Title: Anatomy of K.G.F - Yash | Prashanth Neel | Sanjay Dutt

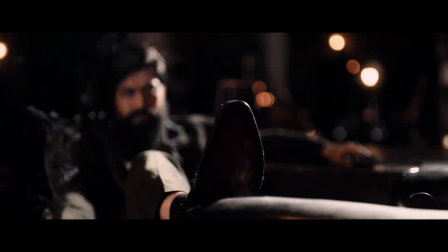In this way, K.G.F weaves an epic story in a tight screenplay to tell a rich canvas action drama.
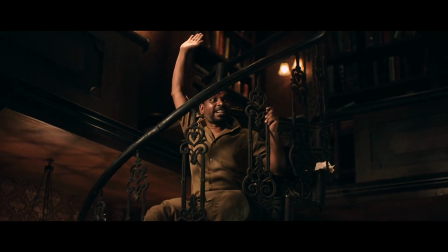In films, average shot length gives an idea about the pace in which the film is narrated.
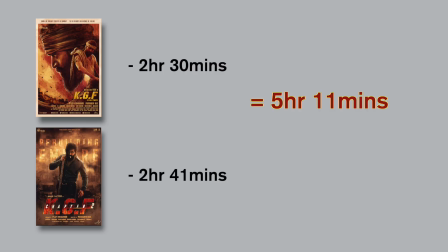K.G.F has a total runtime of 5 hours and 11 minutes excluding the credits. In other words, 23,000 seconds, and including both the films, it has 13,797 shots.
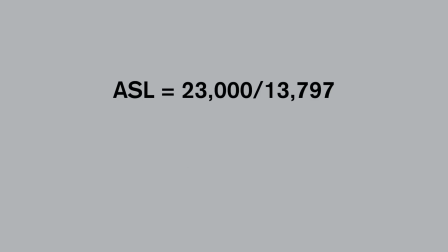This combined gives an average shot length of 1.67 seconds for a shot,
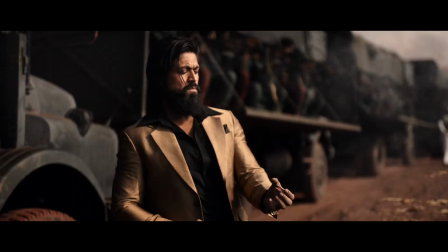which clearly signifies the extreme pace at which the story is narrated.
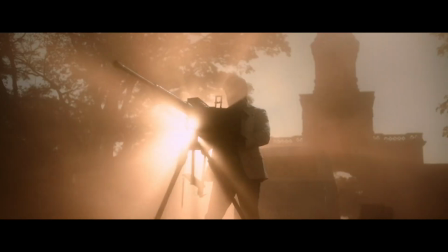There are many highlighting moments in KGF spread across 2 chapters.
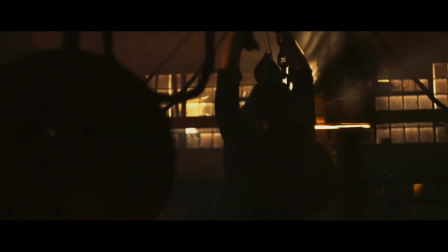The introduction scene of Rocky has a symmetry where in the beginning Rocky is seen hanging in front of Dilawar.
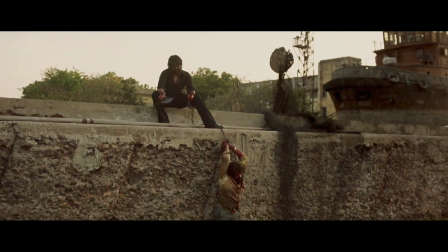By the end of the scene, Rocky hangs Dilawar, displaying the change in power dynamics.
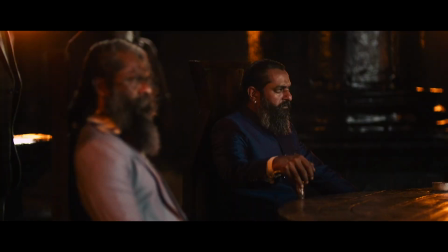There are 2 distinct driving emotions in chapter 1 and chapter 2.
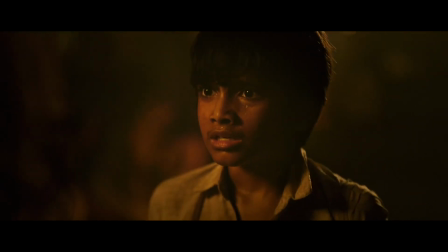While in chapter 1 the focus is on power, the chapter 2 focuses on greed.
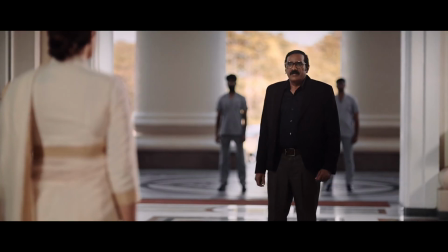Greed is good. Greed is progress.
A common technique in filmmaking is show don't tell.
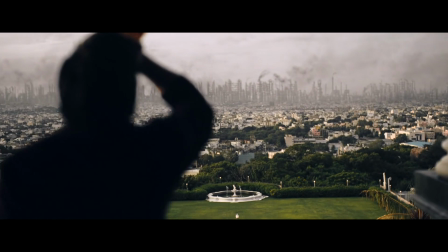But to narrate a vast story like KGF, Prashanth Neel uses his way of show and tell to elevate or convince many sequences.
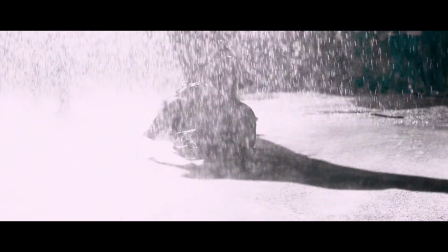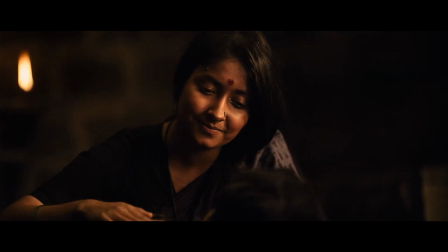Chapter 2 has an evident foreshadowing where in the first scene, Rocky's mother tells a story of a glowing ocean as the king escapes,
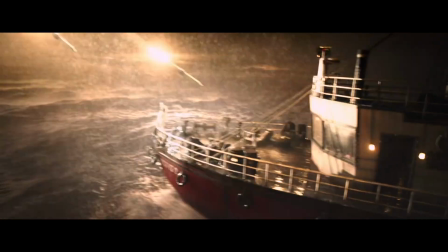and in the climax, the death of Rocky is seen deep inside the ocean with all the gold that makes the ocean glow brightly.
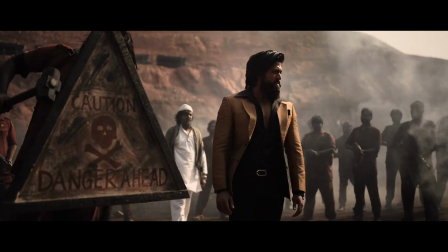KGF Chapter 1 and Chapter 2 blends heroism with darker nuanced themes and
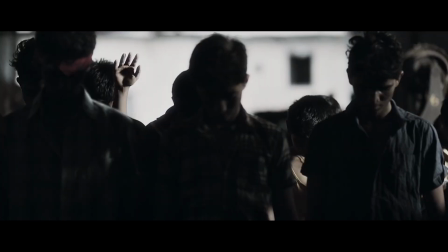adds the subtext of power and greed archetypes to narrate Rocky's rise and fall.
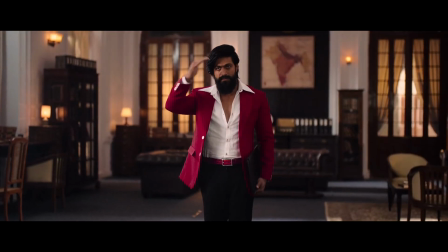That's it for this video. In the next video, we will be analyzing
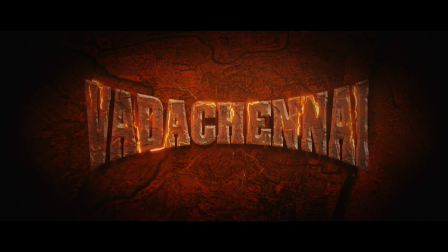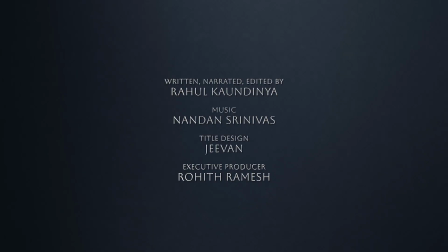Until then, take care and keep watching movies.